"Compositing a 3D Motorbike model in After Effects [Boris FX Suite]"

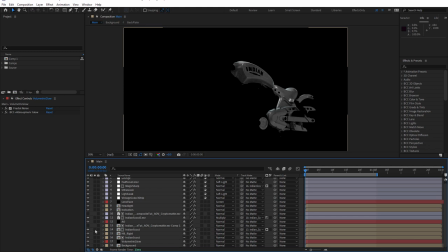[24:57]
I can find those layers. That's these ones here. So if I turn that layer off,
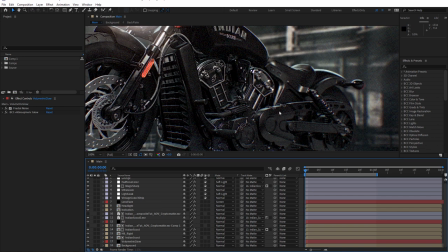[25:05]
it's a little, yeah, you can just see it. If I just zoom in, I could probably adjust it even more. If I just turn it on and off, notice how they get a little darker. And just by using Cryptomatte, I'll be able to brighten those up a little bit.
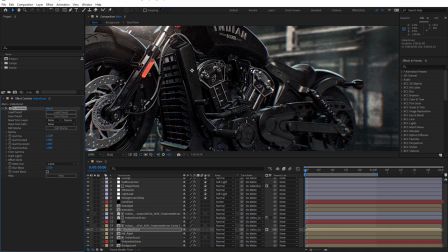[25:18]
I could probably just increase that gamma a little bit more, just to bring them out a little bit more. I'm going to turn that on and off again. Here we go.
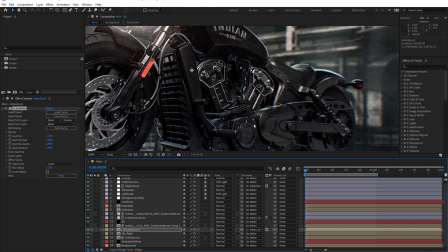[25:34]
So it's bringing out the seat a little bit more, and this midframe, and some of the guards, and also the gas tank.
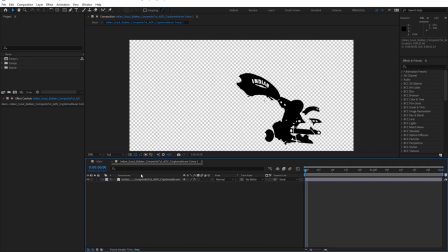[25:42]
If I go into the Cryptomatte, and just come in here, and I'm just going to view colors.
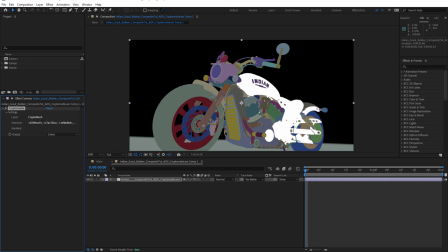[25:51]
It's easy enough just to select other parts of the bike, just by shift clicking to add. And I'm just going to, once again, just choose matted RGBA. Come back to the main comp.
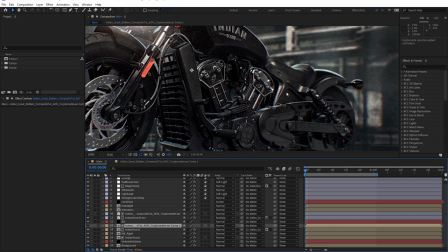[26:06]
And now we're brightening up those areas as well. So that's a really nice way just to help parts of the bike pop out. And we could probably add this little cover here where the engine's key is.
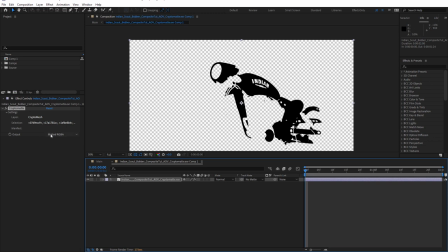[26:21]
We'll just do that once more. Come back to colors.
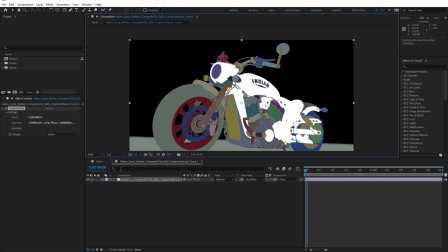[26:27]
Shift click just to add that. I don't think we need the key or the keychain.
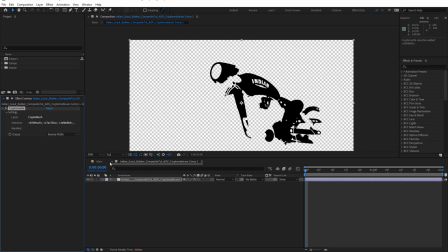[26:33]
And I'll just come back to matted RGB. And that should pop out a little bit more now too.
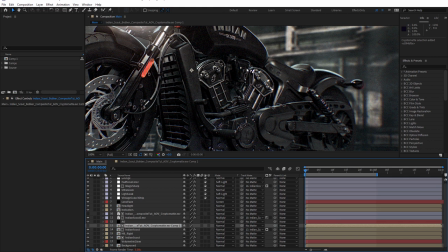[26:39]
Yeah, just a little bit more, but not too much, because obviously if I take the gamma too far, then it's going to flatten these all out,
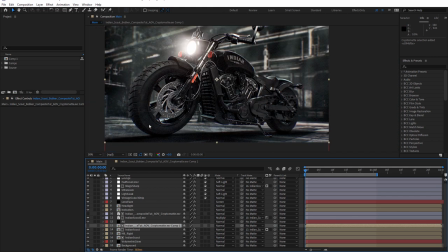[26:47]
making them look a bit milky. So if things are getting a little bit contrasty and you are losing detail, Cryptomatte's really good for that, just helping you to change the gamma on certain paths just to help them stand out a bit better.
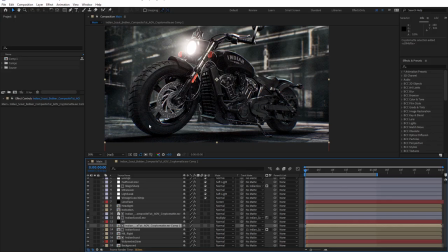[26:59]
Okay, so hopefully you found that useful. If you have any questions, just leave a comment. Be sure to visit the BorisFX website to learn more about Sapphire and Continuum,
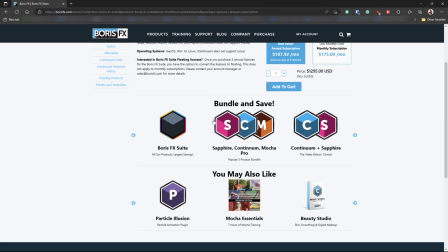[27:07]
and also how you can save money when you buy both by choosing a bundle or as part of the BorisFX suite. For now, this is John Dickinson for BorisFX. Have fun, and I'll see you in the next tutorial.